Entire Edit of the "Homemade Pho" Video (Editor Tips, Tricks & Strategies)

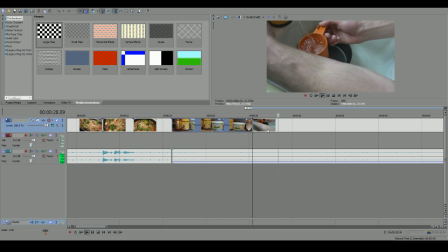746s
Big legs, here we go. Yeah, so this first scene is just going to be like, put 5 cups of water inside of your boiling pot.
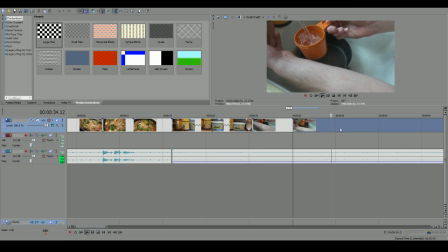759s
I started to get lazy, and I was like, I don't want to turn the water off every single freaking every single time I put water in here. So just do it really fast. Bam, bam, bam, bam. Is this the last one? That's the last one, yeah? That's the last one. Okay, so I like to fast forward the meat of stuff,
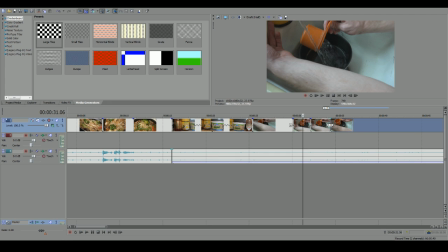777s
but I like to leave the first and the last rep or step or whatever it is that you're doing in regular speed so people can understand it.
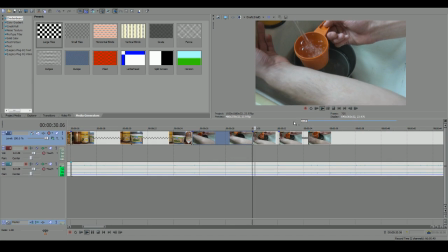784s
What I'm saying is like, watch this. Normal speed, then you speed it up real fast.
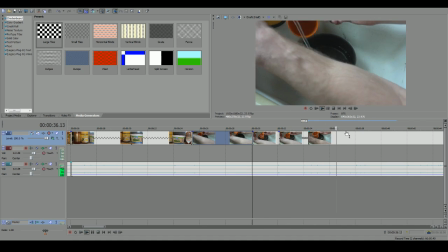790s
Bam, bam. Then the last cup, you slow it back down, put it in. That way people know what the fuck is going on.
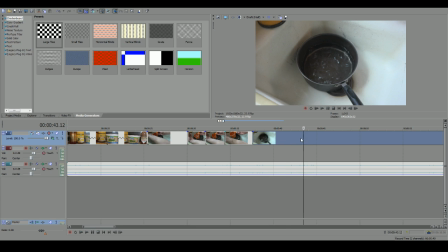799s
I work different hours sometimes, but often I work 3:30 to 12, so I'm screwed the whole day.
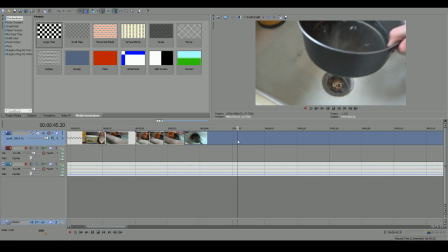804s
I know. I'm sorry, man. Yeah, I do some weird stuff, bro. Like, I like stream in the middle of nowhere and in the middle of no time.
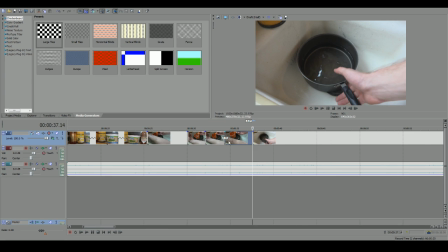813s
And I'll do it for like 4 minutes sometimes, too. Go Vegan Hercules.
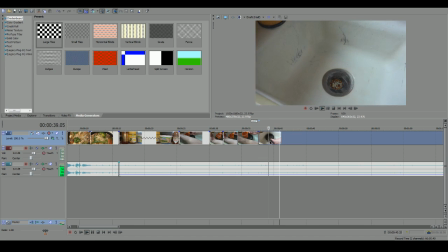818s
Hey, much love, yo. Did you like the Hercules episode this week?
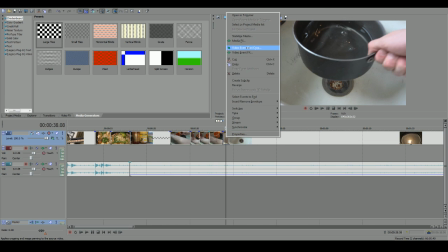822s
I felt like I couldn't do what I wanted to do, unfortunately, because I was just so busy, but I thought it came out all right.
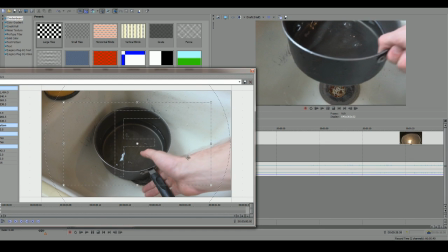829s
Thanks, baby girl. So I'm trying to style right here.
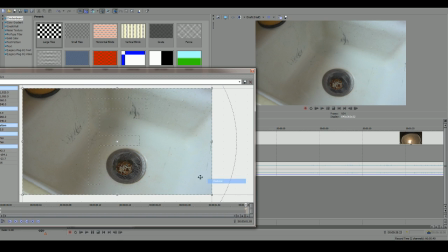832s
We're cropping in towards the bowl, and then as we pull it up and out of the sink, we're going to go back to a regular screen crop.
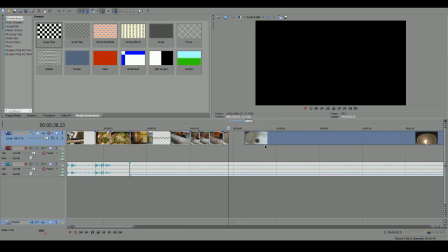839s
I guess I'm not very good at explaining this to beginners. I should probably be a little bit more slow, but whatever.
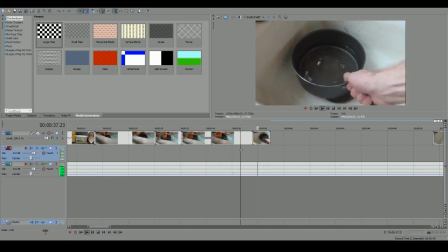845s
There you go. Yeah. So we got that, and then we bam, pull the water out. Boom, kind of floating back.
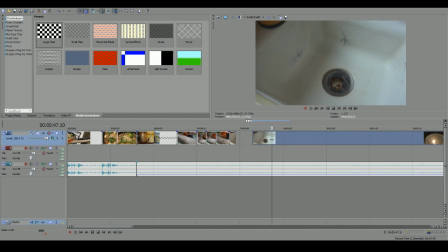850s
I like that. I just like to do random stuff to add depth to the video.
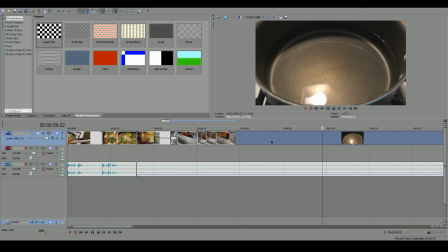856s
So now I'm over here trying to figure out how to get the angle. I shot this angle like, I don't know, 50 times.
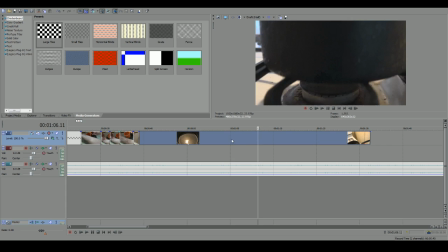862s
I literally shoot everything you've ever seen me ever put out.
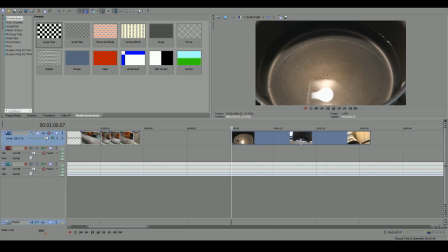865s
I've probably shot like 30 times if it's like really pretty B-roll or a great shot composed well and stuff.
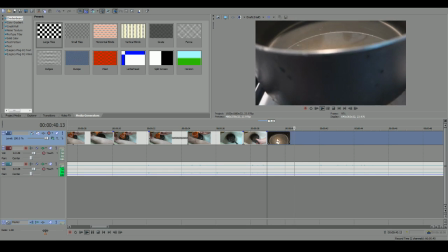874s
All right, so let's get the water shot. And then we go under the water and we show that they're fire.
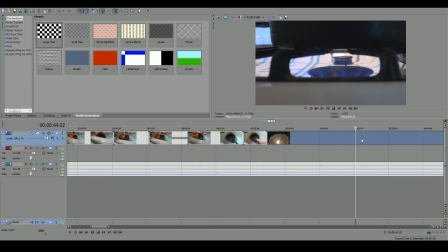880s
Someone's going to be like, oh my gosh, you need to clean your stove. You need to clean your stove.
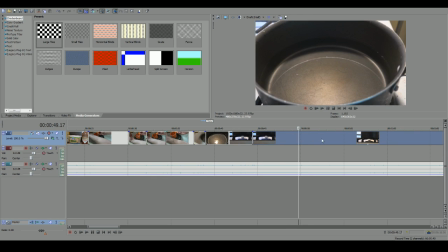885s
I get that so much. You need to clean your stove. And I'm always like, the video that I'm making for you right now,
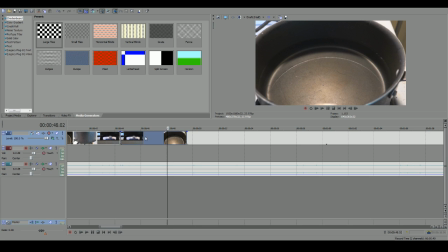894s
I just made food like 2 hours ago and I didn't clean the stove. I'm sorry, but it splattered a little bit.
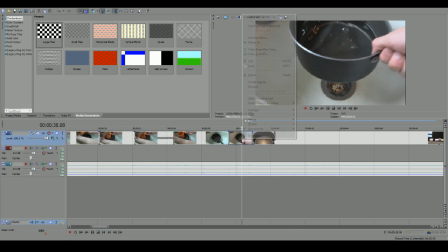903s
I actually caught Brian Weiss streaming. I know, right? I'm an elusive mother effer.
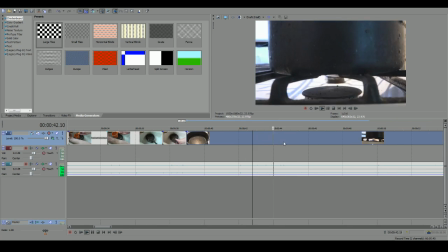909s
All right, so this is to show people boil, put it on high.
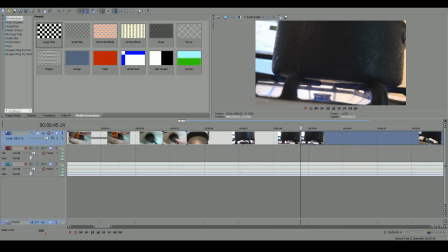913s
There we go. Bam. Show that. If I cut it to there.
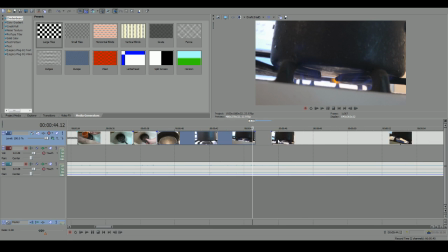917s
Vegans waste like 1/1000th of the water meat eaters do, so it doesn't matter if you let a little water run. I think you save the equivalent of a full year of showers going vegan. That's actually true.
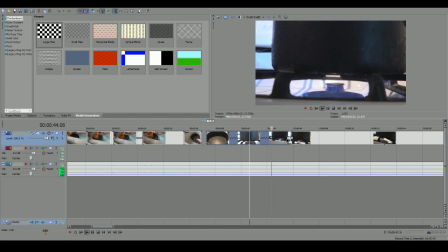928s
I actually honestly don't feel as bad when I like take a longer shower or something because I'm like, I don't eat any meat, and that it does, and it's not.
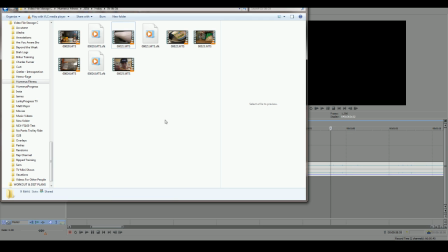937s
It like balances out. It's not like the right way to think. You shouldn't be like, oh, I just like use as much water as I'll throw it out the window, pee in the water source.
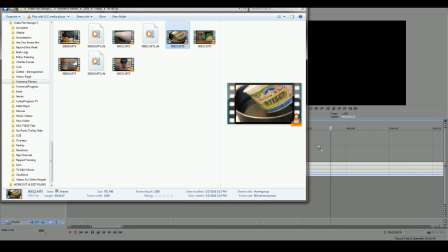946s
I don't care, but it just feels kind of nice when you're like, yeah, I can take like a 5 more minute shower.
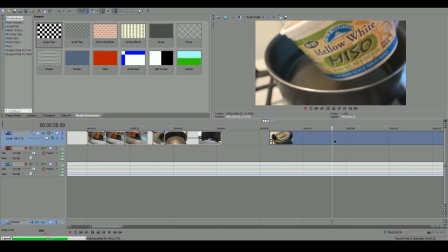954s
I don't feel too bad about this. Or I can go water my garden or wash my feet. What does that even mean? What are you even saying back there?
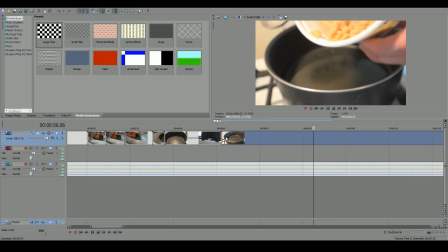971s
Get it together. How are you guys doing? Where are you guys watching from, by the way? I like to do that when I'm in streams. I like to see where people are watching me from. I just think it's interesting. I'm about to do a little Snapchat announcement. You guys can't see me, but what is going on, my friends?
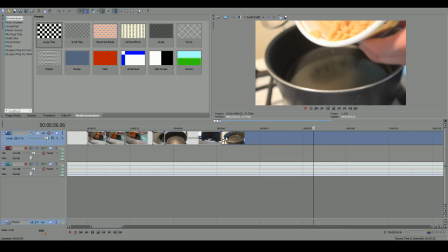985s
Check it out. We are actually live streaming right now. I'm editing tomorrow's video, which is the recipe of the pho bowl, and you guys can watch it on my second channel. All right.